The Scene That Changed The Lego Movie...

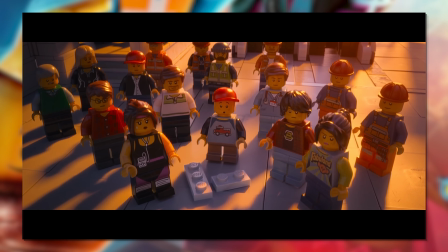Plus, it's apparently confirmed by creators Lord and Miller that the build-your-own-bricks revelation from
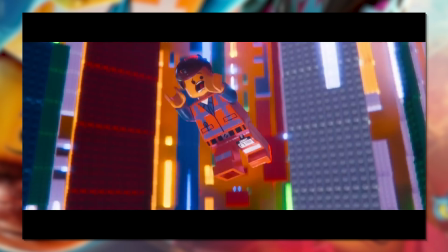the people is also a reference to the apes in 2001 A Space Odyssey as well,
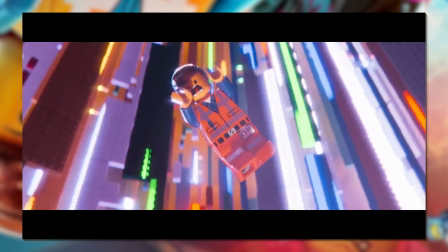so it very much lines up there. And yes, they're still Lego pieces, just a little extra blurred.
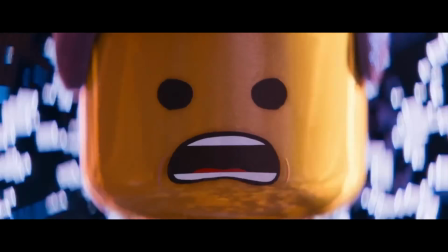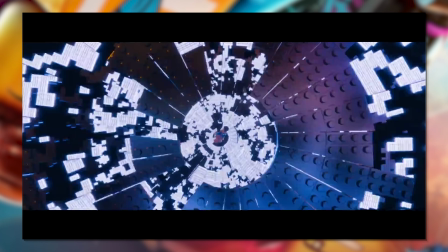And actually, all of these varieties of abyss could easily be more references to the work of Douglas Trumbull,
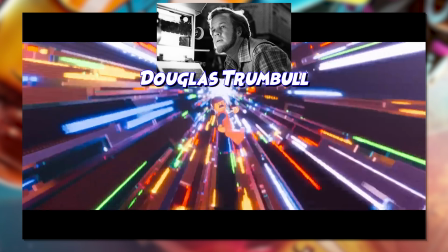the visual effects guy for 2001 and other iconic works.
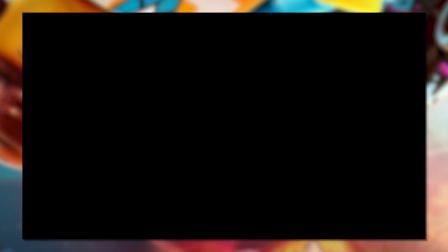All simply demonstrative of the severity of depth Emmett is fooling at this point to be essentially breaking reality.
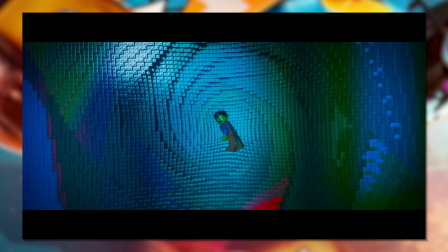Until eventually...
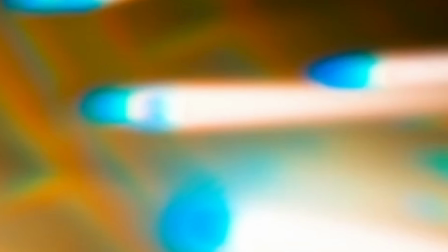The human world. Featuring tons of lens aberration, radial blurs, and a heavy dark vignette.
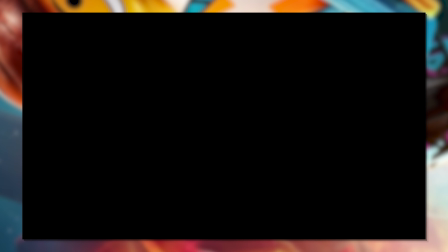The thickest sense of dizziness you can portray. Followed by...
Is this another vision?
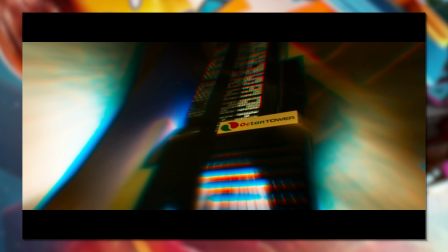Now I thought for the longest time this was his face distorted across the entire frame like a funky panorama effect, but I think it's just a super close-up.
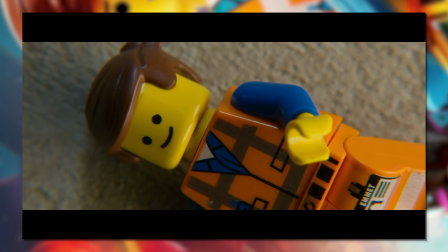Either way, we're gonna start getting philosophical now, as in this reality, Emmett cannot move.
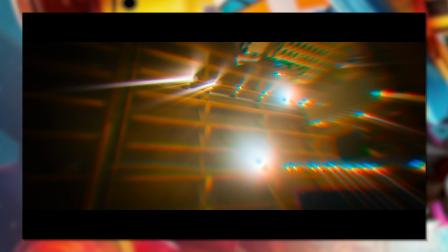He can only think.
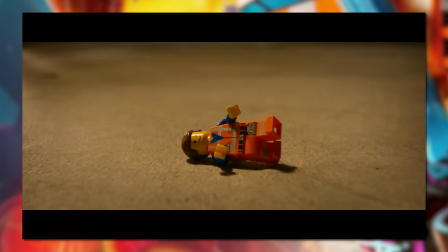All of Bricksburg and all the other worlds have been meticulously built in real life. In the basement of some real world house.
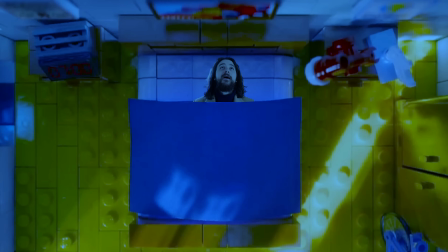And Emmett is the only one who has gained this perception.
Ah, it sure is nice to finally lie down after an awful day.
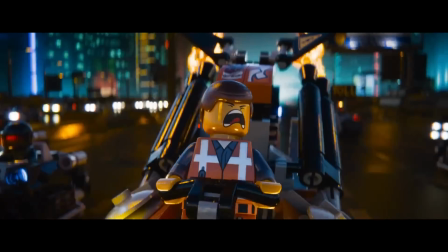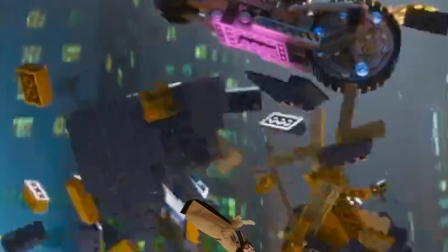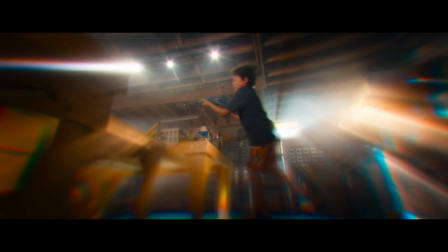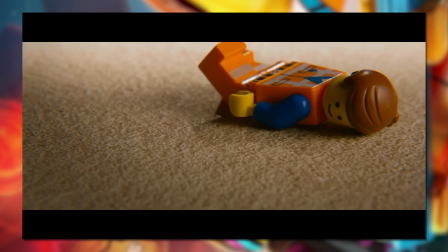And as Emmett comes to terms of what his eyes are seeing, the camera slowly eases towards him, realisation setting in.
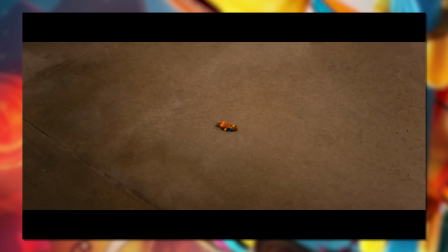It's not just that the environments have been built in this world, the story itself is man-made.
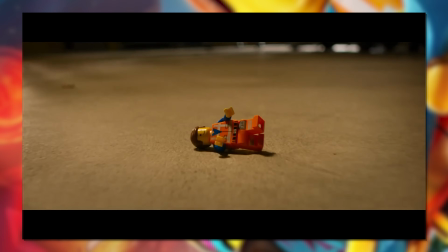As this child is saying, Luigi's dialogue lines for him. Hopefully this doesn't curdle into a full-on existential crisis for the man.
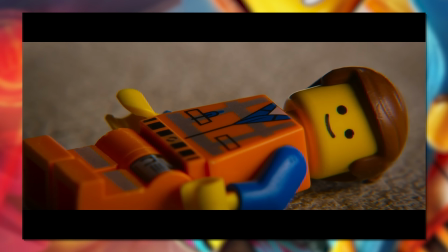The motions are still pretty simple, a quick point of view shot as he spots Emmett on the ground,
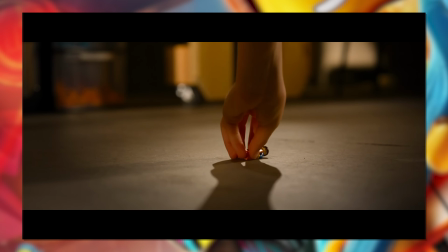then the switch to Emmett's perspective of the response, a wide angle of him being lifted tiny against the scale of this world,
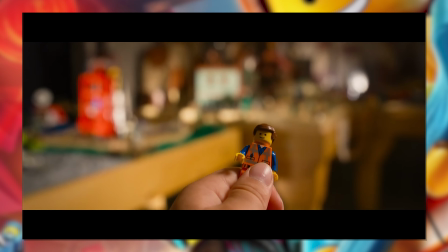and rising higher from the kid's view as he addresses Emmett and reveals a cheeky extra bit of set design blurred in the background.
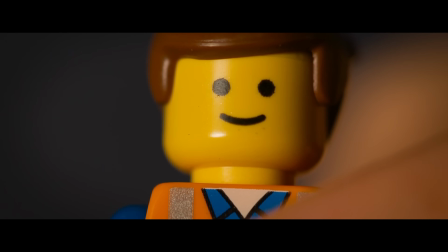Hi Emmett. Is this the man?
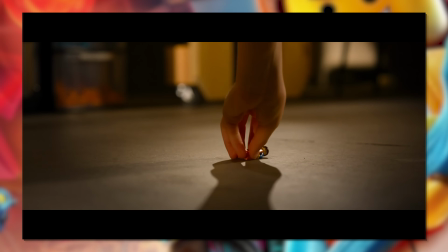The views between the two of them continue,
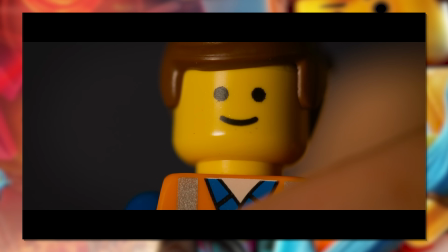Emmett's face moving closer in a controlled fashion whilst the kids' face distorts around the edges of the frame thanks to the lingering dizziness.
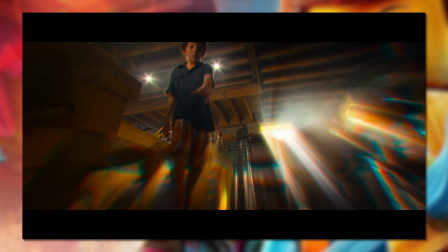One is in their comfortable territory, and the other clearly is not.
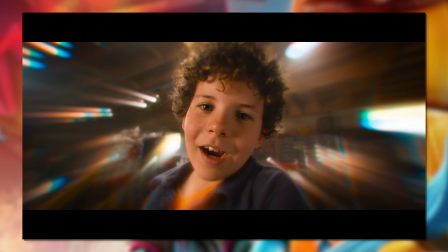The power dynamic is stark, even if they're being treated as equal in behaviour and composition.
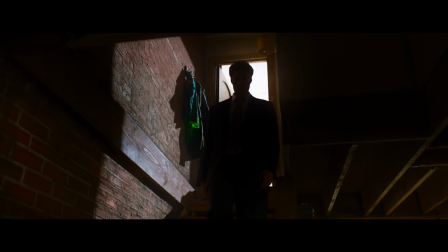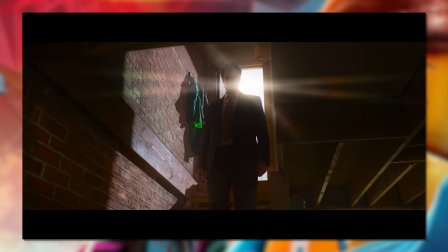This mythological character we've been hearing about throughout the runtime of this film. Clearly representative of a god for the LEGO inhabitants.
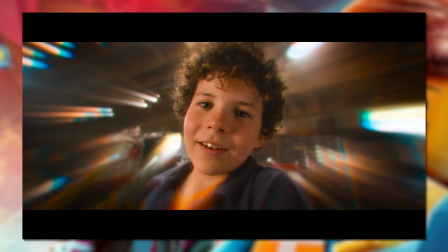Literally from upstairs, stairs, and crafting all that we've seen before us.
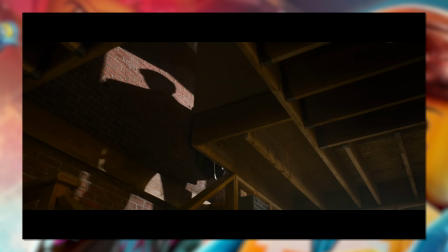Revealing his appearance in teasing fashion with his first steps, then his shadow, then his legs, and finally himself.
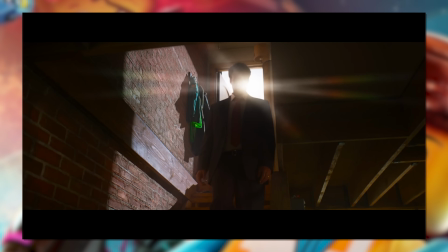Blasted with angelic white backlight to hide his face just that little bit more, and make him seem more ethereal as he seems to the Legoland.
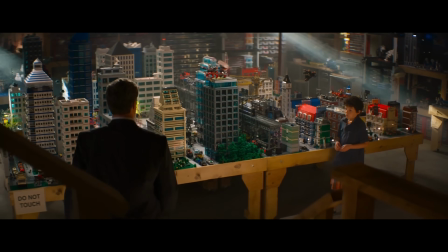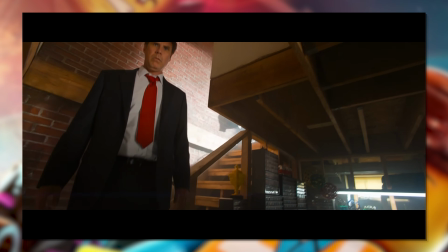And then you can recognise who it is. It's Will Ferrell.
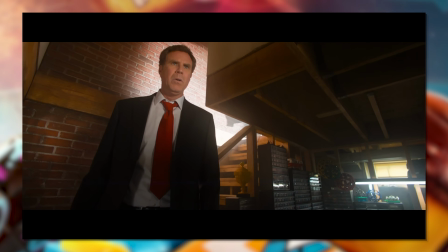Which isn't just a cheeky cameo appearance from a celebrity, he's been involved throughout this movie, as he's the voice actor of President Business himself.
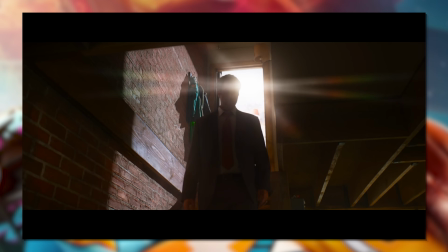Linking all to the thematics of this movie that it's the same guy who wants to glue the world
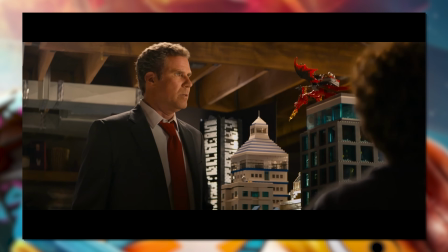together who is standing above this Lego landscape with the power to design in his ideals.
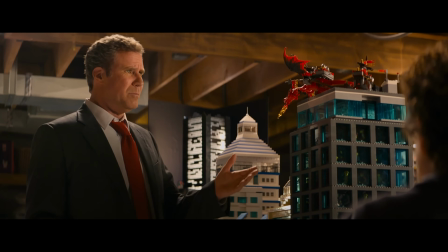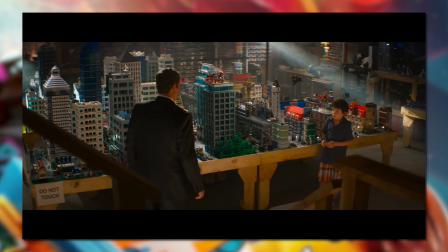Not to mention, he seems to have some of the ideals of President Business as well.
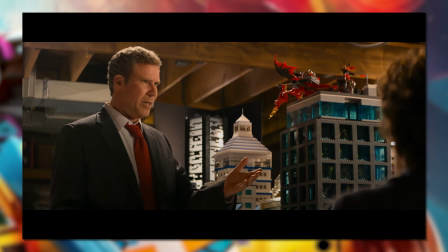Uninvested in the chaos of life and wanting organisation. But why is it here?